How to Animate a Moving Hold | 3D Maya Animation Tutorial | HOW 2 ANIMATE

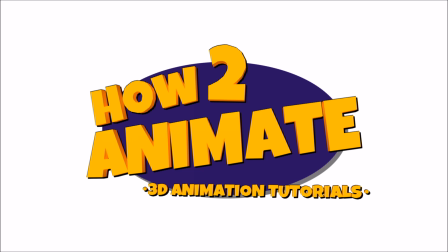0:01 Hello guys, and welcome back to the How To Animate YouTube channel. And in this video we'll be looking at moving holds in 3D animation.
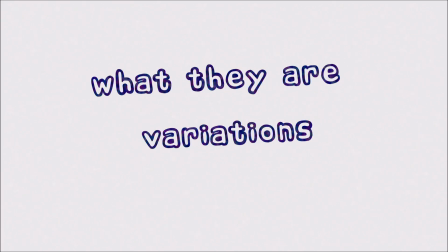0:08 I'll explain what they are, give you some examples of different types, and then demonstrate the best way to do them in Maya.
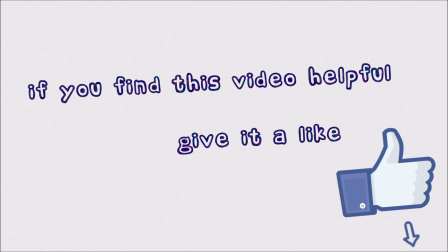0:14 I hope that by watching this video you will have a better understanding of what makes a good moving hold.
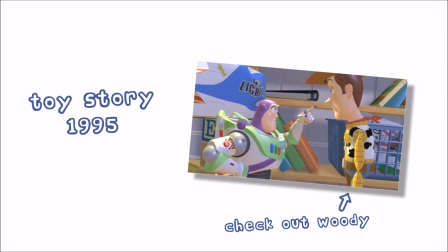0:20 Now, when 3D animation was in its infancy, they quickly worked out that you couldn't hold a pose completely still, as 2D animation allows.
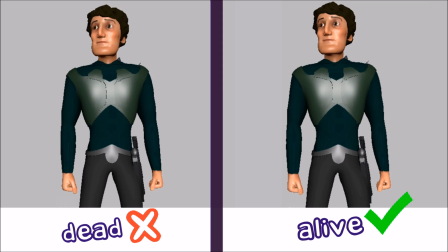0:28 This is because 3D animation requires a small amount of motion to keep the character feeling alive.
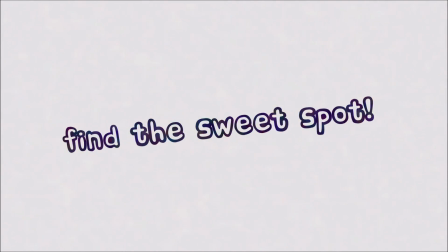0:34 Now, the key to a good moving hold is to apply just the right amount of motion. If you give it too much, it can feel floaty.
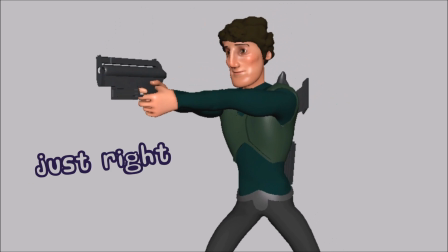0:41 If you give it too little, then you'll lose the sense of life that the character needs. Now, other considerations are the style of animation.
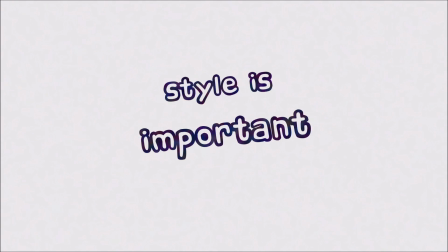0:47 If you're doing a super stylized animation, such as the examples being shown at the moment,
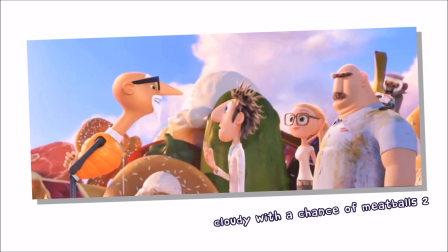0:52 then you can hit strong poses with minimal overlap and then just add very subtle eye darts and slight movements.
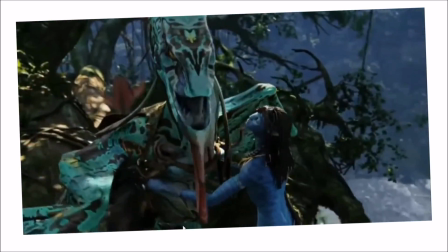0:58 The more towards realism you go, the more all parts of the body stay in motion to some degree.
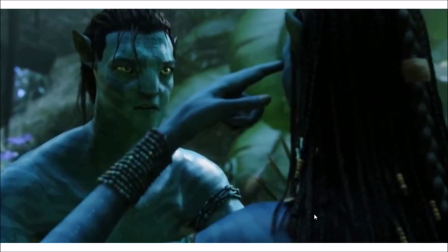1:03 If you ever work with motion capture, you will see what I mean. Humans tend to move about a lot even when they think they are still.
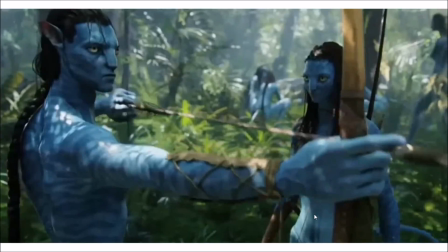1:10 It's up to us as animators to find these nuances in the performance and apply them to our work.
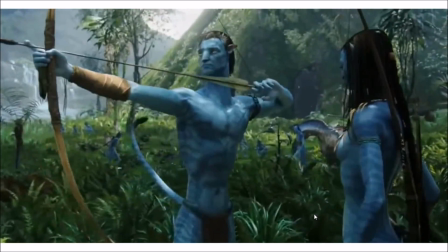1:15 So let's have a look at some typical examples of moving holds, and I'll take you through the process of how to do them in Maya.
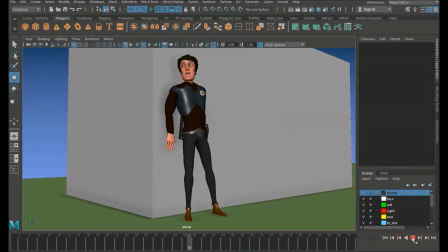1:21 So here we are inside of Maya with a new How To Animate character that I've been working on. It's still very much a work in progress. He hasn't got any facial controls yet, but for this tutorial he'll do just fine.
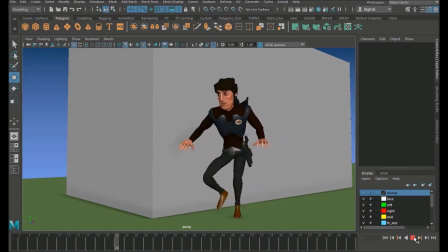1:32 Now I'm going to share with you a couple of examples of how I like to do moving holds.
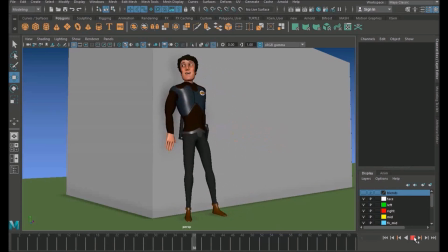1:37 I must stress that these are just methods that I have developed over the years, and there are plenty of other ways to do this. So I've quickly roughed in this first animation that we're going to be looking at here.
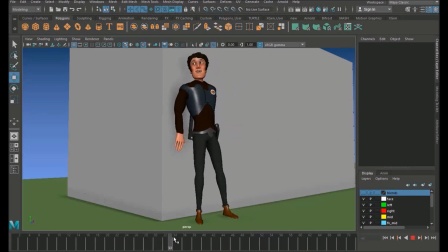1:47 It's basically him just sneaking forward and going into this kind of sneaky pose.
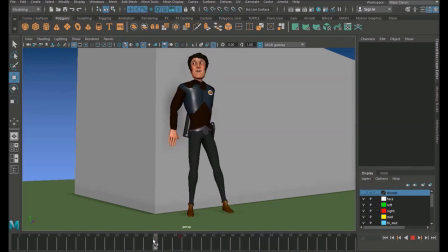1:52 If you have a look at it, I've added a slight slow into it. So let's start by talking about how we build texture.
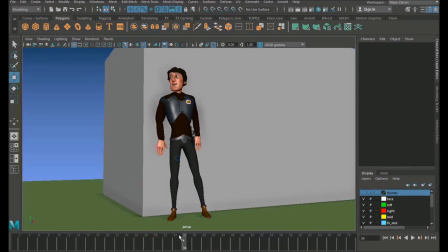1:59 You know, after you hit a pose and it completely dies, what do you do? Now there is a couple of things to consider.
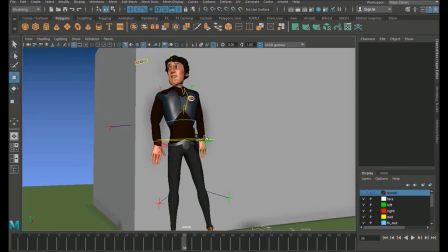2:07 One is overlap and overshoot and offsetting of controls.
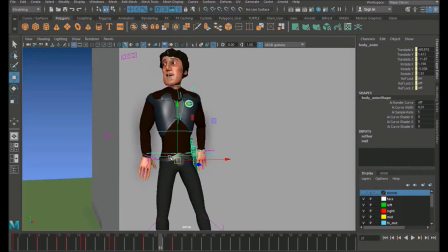2:13 So you'll see as he comes up, you've already been given the direction that the overshoot's going to be.
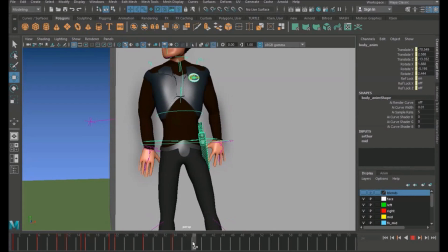2:20 Okay, he's slowed into it, so we know that as he stops, he's going to return back here. So you see, if you just bring him back and just rotate, okay,
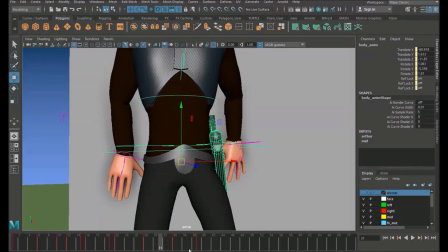2:38 so the hips here are going to overshoot their mark and then come back and settle.
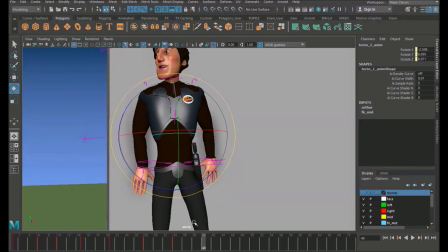2:44 Now we can build overshoot, and what overshoot is, and overlap,
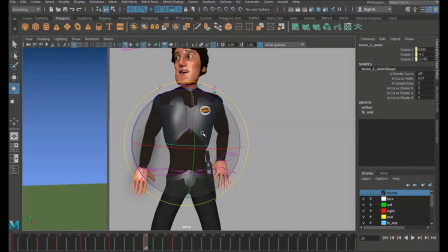2:50 is basically in animation and in real life, of course, not everything arrives at the same time, okay?
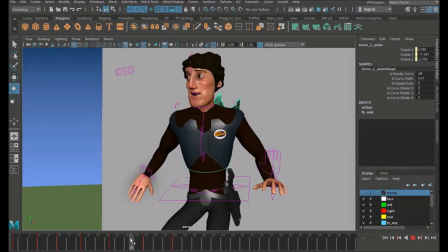2:57 And it's much more appealing to have certain parts of the body be delayed, okay?
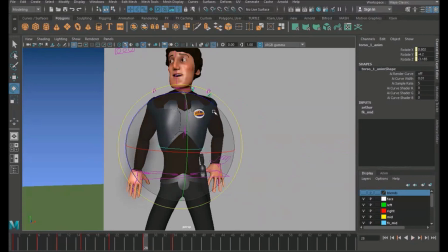3:02 So I think here it'd be quite nice, because the hips are rising, just to bring this chest over, okay, and also the head. So we get the start of kind of like a reverse C shape.
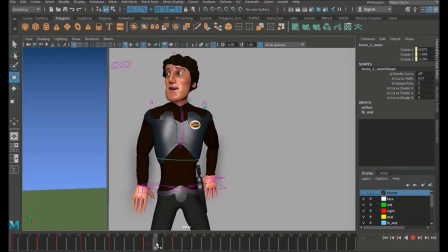3:18 Okay, so as he hits the pose, we can then overshoot the body a bit and then just bring it back afterwards. See? And you can do the same with the head as well.
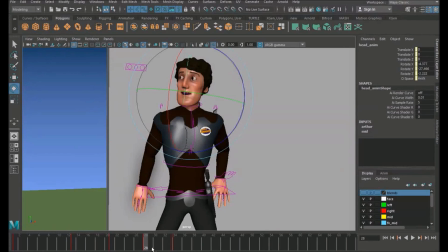3:34 So as it comes up, he's still rotating back, and I'm just going to delay that a bit.
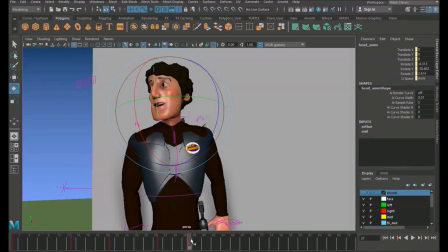3:43 Okay, and at this point, just very slightly nudge it over and then nudge it back.
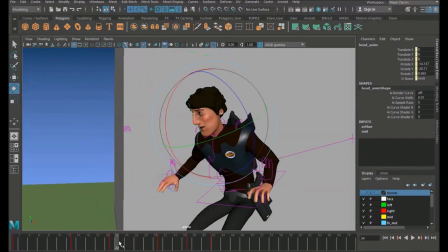3:50 Okay, so that gives it a nice overshoot.
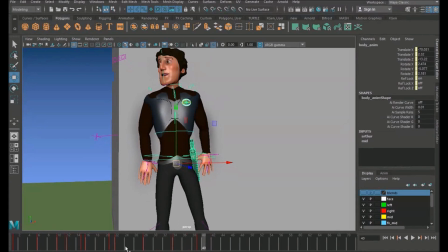3:55 Okay, now this is basically the start of your moving hold. Okay, depending on how long you're going to keep the character in this kind of position, you've already been given quite a few frames of animation here for free on the overshoot.